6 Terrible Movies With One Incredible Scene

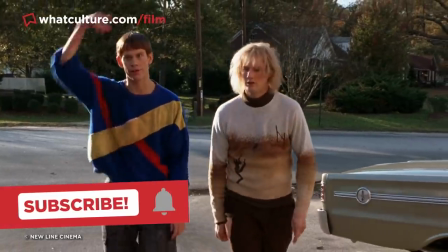Bad movies are often terrible from start to finish,
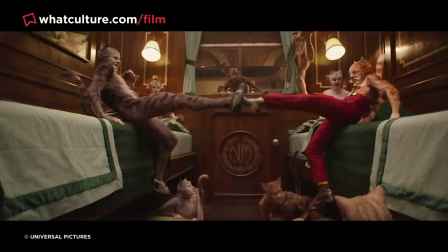but sometimes even a 4 out of 10 director has one 10 out of 10 idea and manages to strike gold in just a single fleeting scene,
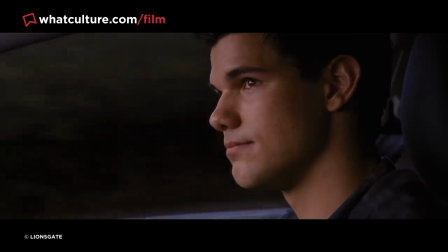as is absolutely the case with these following movies which are otherwise not remotely worth your time.
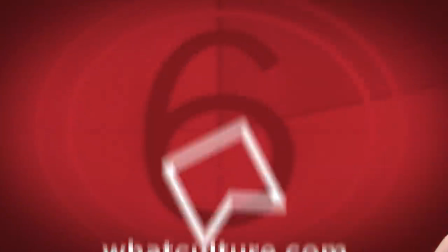So with that in mind, I'm Josh from WhatCulture.com and these are 6 terrible movies with one incredible scene.
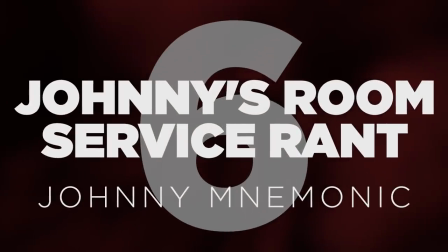Number 6, Johnny's Room Service Rant, Johnny Mnemonic.
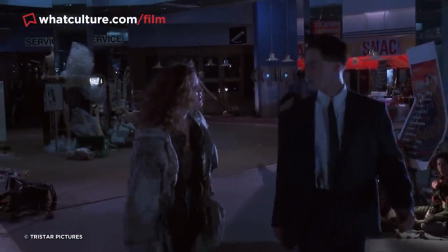Johnny Mnemonic is a classic example of Hollywood desperately attempting to cash in on the techno thriller trend in the mid 90s.
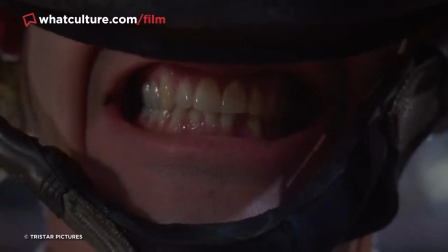Despite a strong concept and some solid visuals, this is a haphazardly directed, scarcely logical piece of storytelling led by a,
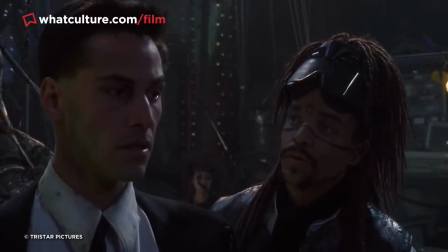and it pains me to say this, mostly wooden Keanu Reeves, ensuring it's best watched through the lens of so bad it's good filmmaking.
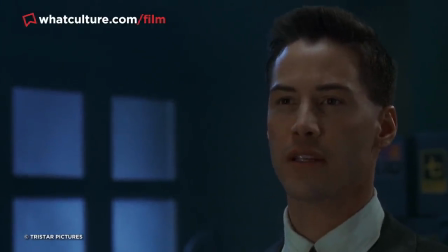And that's because in any conventional sense it, wait, it stinks. Yeah, slap that on the back of the box, just wait, it stinks, I guess.
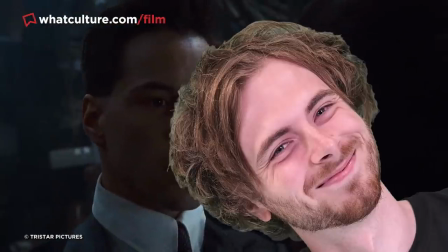2 out of 5.
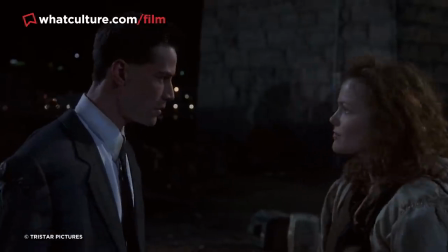Well, it stinks apart from the meme-worthy scene in which Reeves' titular protagonist launches off an unhinged rant about, of all things,
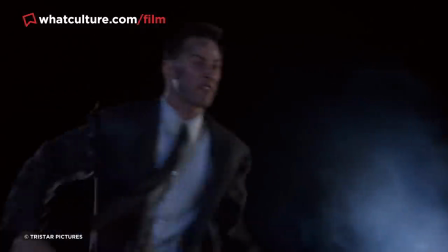room service. As Johnny rants to Jane about the sorry predicament that he's found himself in, he screams, I want room service.
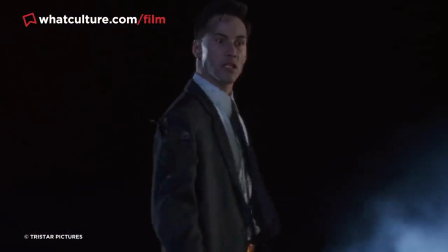I want the club sandwich. I want the cold Mexican beer. I want a 10,000 a night hookah.
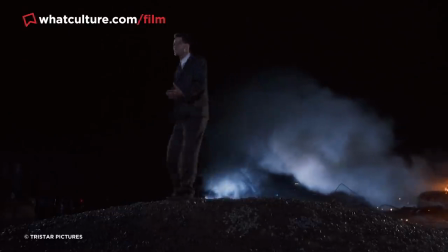Obviously, my rendition of this is like a 2 out of 10, but Keanu ramps it up to 11. It absolutely sells the scene.
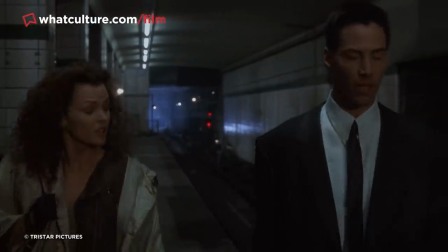For as much as his performance is far too subdued to be interesting throughout the rest of the flick,
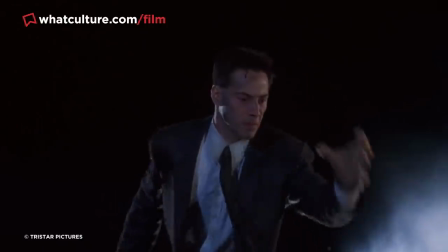in this single scene he absolutely knocks it out of the park and manages to be both genuinely captivating and totally hilarious.
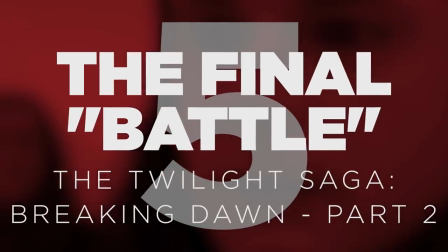Number 5, The Final Battle, The Twilight Saga Breaking Dawn Part 2.
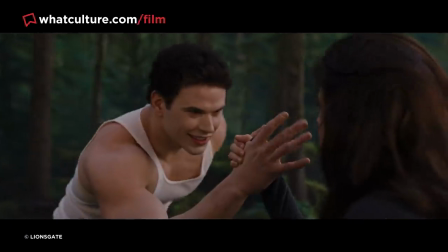Beyond the craven greed of pointlessly splitting the final book into two movies, Breaking Dawn Part 2 is par for the course for the IP.
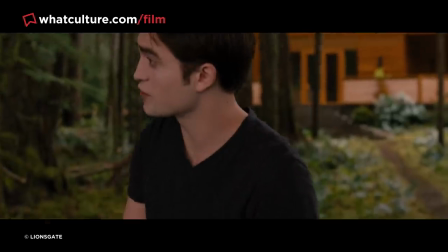Packed with shoddy melodrama that's impossible to take seriously, a problematic central romance to say the least,
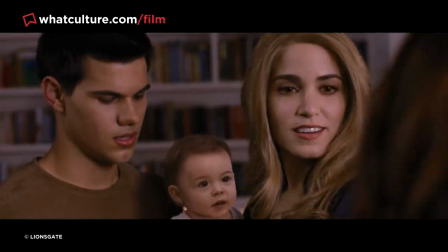and eyesore-inducing visual effects, namely a CGI baby that is quite simply a crime against humanity.
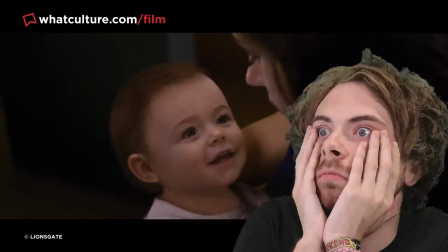I mean, what the hell is this? Don't show me it! Gah!
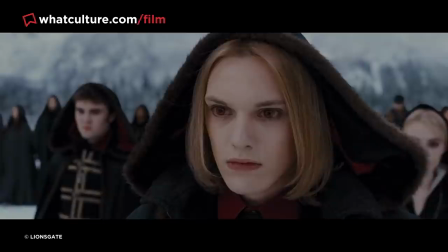But director Bill Condon and writer Melissa Rosenberg pulled off one undeniably ingenious sleight of hand for the film's finale.
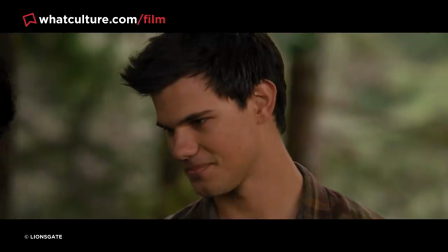Basically, the climax to the Breaking Dawn novel is, well, a bit of an anti-climax, in that there isn't a final battle and everything just kind of ends on a whimper.
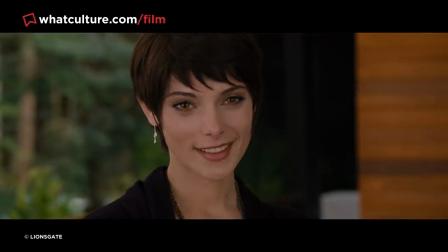So how do you end a movie adapted from a book that has a total non-event of an ending?
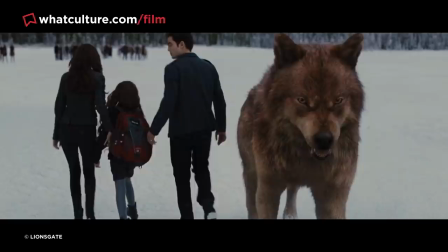Well, you make up a new one, but with a clever get-out-of-jail-free clause.
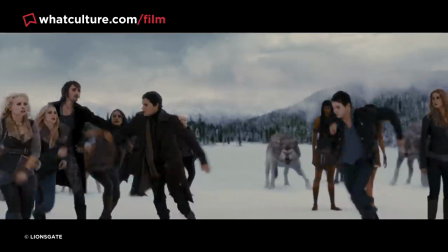So Breaking Dawn Part 2 ends with a totally insane and surprisingly brutal battle as the various heroic factions team up to battle the evil Volturi,
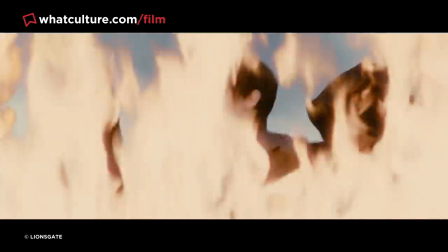with beloved characters being violently dismembered and beheaded left, right and centre.
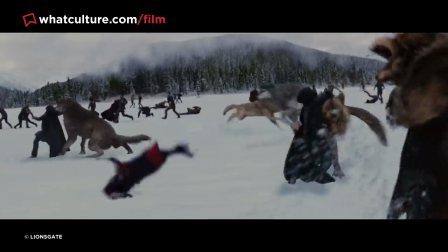Fans, understandably, were utterly shocked and distressed at what they were seeing, given that this sequence and these deaths never occurred in the novel.
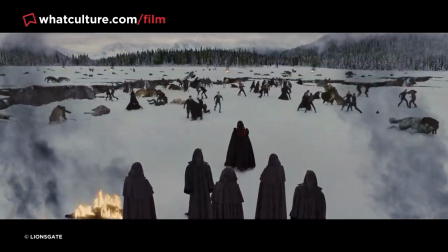Yet, as this glorious fight comes to an end, we pull back,
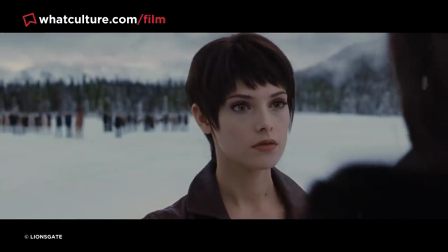and it's revealed that the battle was really just a vision being shown to the Volturi leader by Alice, which then convinces him to walk away.
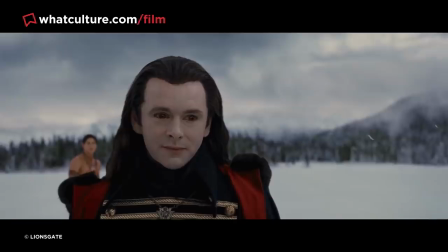Now, this is honestly one of the few times in cinema history that the it was all a dream twist actually worked in the movie's favour,
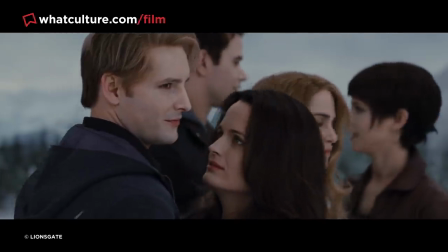because it gave us an extra action scene that was denied by the source material. 4.
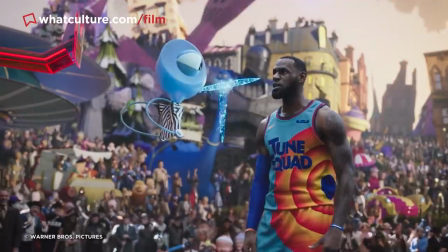Michael Jordan's Cameo Space Jam A New Legacy You won't find many people sticking up for the daft legacy sequel Space Jam A New Legacy,
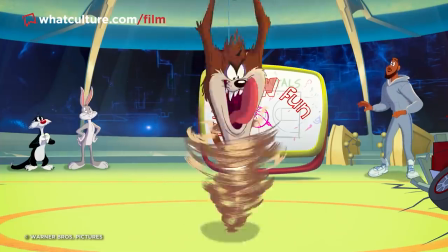which attempted to update the formula of the 1996 Michael Jordan starring sports comedy by doubling down on all things meta.
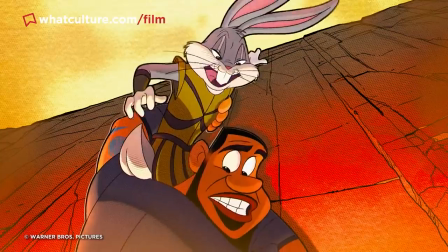Sadly, the end result wasn't all that great, and cynicism dripped from every pore of its creation.
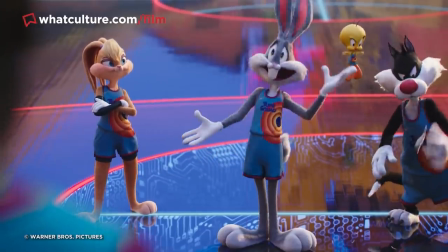Well, except for that glorious cameo from Michael Jordan.
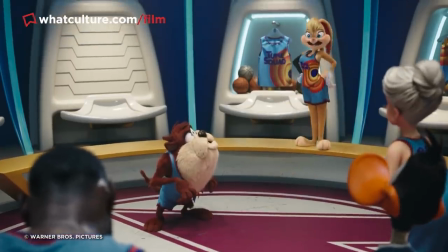In the movie, at halftime during the climactic basketball match between the Toon Squad and the Goon Squad,
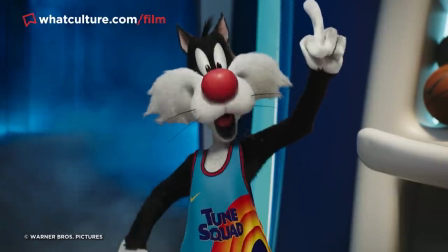Sylvester the Cat gleefully announces that he's found Michael Jordan to help them pull back a victory.
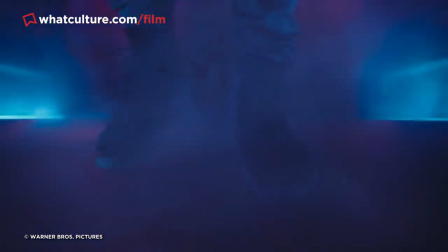But as the original film's star makes his apparent appearance,
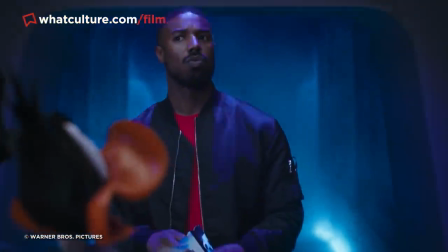he's actually revealed instead to be Michael B. Jordan, the beloved Creed and Black Panther star.